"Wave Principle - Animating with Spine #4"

Hi, welcome to another spine animation theory video. It's time to learn another animation principle. In this video, we'll talk about the wave principle and see how it connects with the other principles. The wave principle is not one of the 12 basic animation principles, but you will still use it in most of your animations. In time, you will see that it is used everywhere, not only in flags, tails, hair,
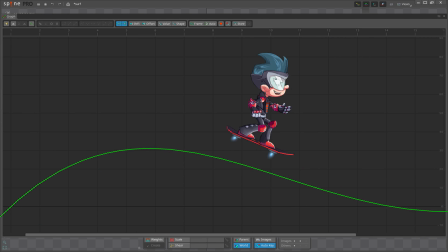(0:32)
and so on, but also in body mechanics, shifting weight, and even facial animation.
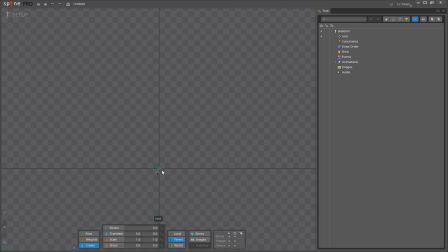(0:38)
So let's jump into spine and see how some of its features can help us understand and work with the wave principle.
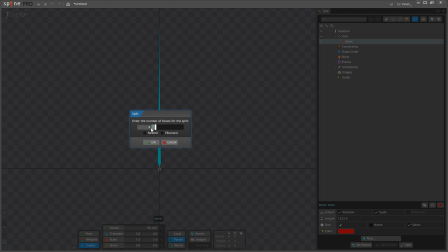(0:46)
Let's start with a simple tail animation and build up from there. First, I will create a bone and split it into 10 nested bones.
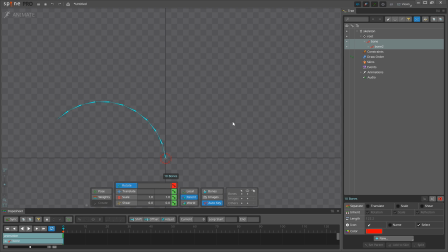(0:55)
Next, I will rotate the bones to the left on frame 0, key the same on frame 38 to get a loop, and then go to frame 19 and rotate the chain to the right. What we have doesn't look like a very nice tail animation, even if we change the curves to Bezier.
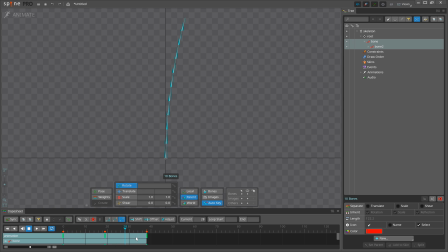(1:13)
The reason is that all the parts are moving at the same time.
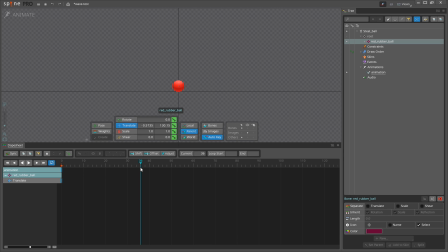(1:18)
Putting the tail aside for a moment, let's take a ball, animate it moving up and down,
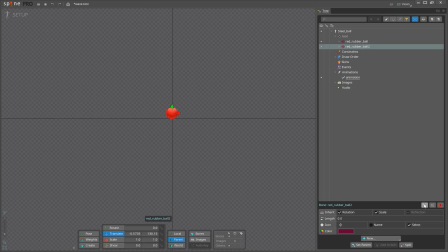(1:29)
duplicate it 10 times, and offset each ball 2 frames.
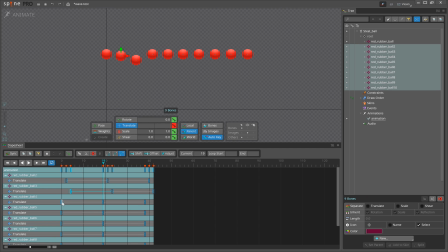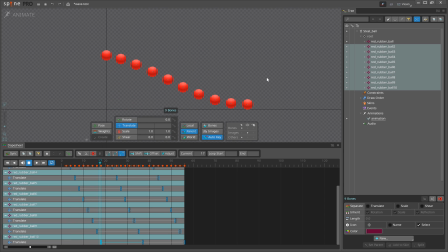(1:56)
This gives us a nice wave motion. Instead of all the balls moving together, each ball lags behind the one before it slightly.
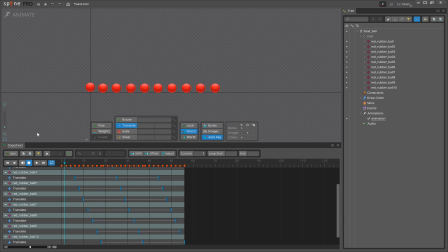(2:05)
We can use this knowledge to improve the tail animation.
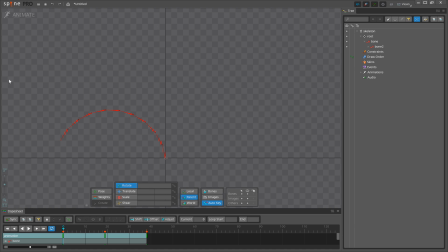(2:10)
What we need is to offset the keys so each bone starts rotating after the bones higher in the bone hierarchy. To do that, we can use spine's offset feature. I will move each bone 2 frames to get a nice and even loop.
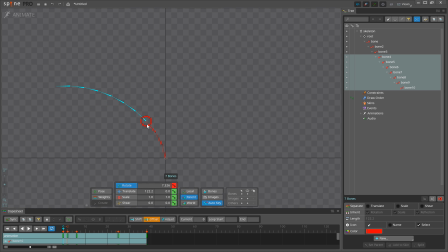Now we have a smooth, nice-looking tail animation.
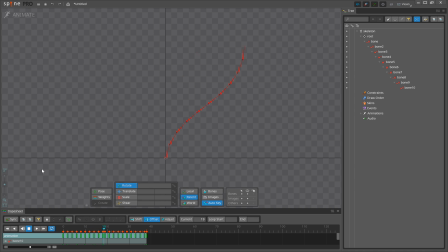(2:41)
This animation is pretty straightforward and it's easy to create using the offset feature, but many times you will not be so lucky.
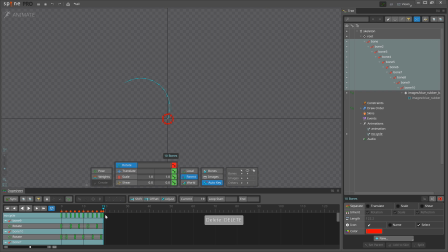(2:49)
Often you'll have an uneven cycle or no cycle at all, and so the offset feature won't be able to help you.
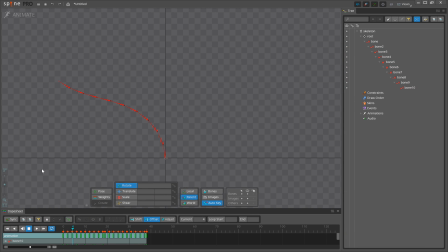(2:56)
In that case, you need to understand more about the movements that make up wave motion. When the wave animation is a cycle, like our tail animation, the first thing to notice is that the tip doesn't move back and forth evenly. Instead, it moves in a figure 8 pattern. Next, it is helpful to think of the wave motion being created because the lower part of the tail is leading the action while the upper part is just being dragged. If I simplify and transfer the motion to a ball for the top and bottom parts, I get something like this. This shows that the upper ball follows through and overlaps the movement of the lower ball. Even though these balls are not connected, your brain is tricked into imagining a connection between them, thanks to the wave principle. It is important for you to know that wave motion is made up of 4 shapes: an S-curve, reverse C-curve, reverse S-curve, and C-curve. Knowing these basic shapes is how you build good wave movement.
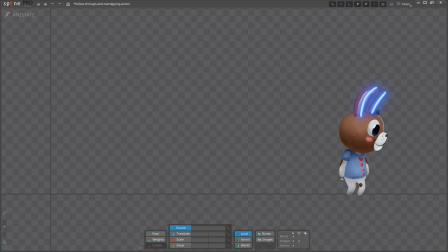(3:58)
Look for these 4 wave shapes and you will find them everywhere. They can be seen in the red balls,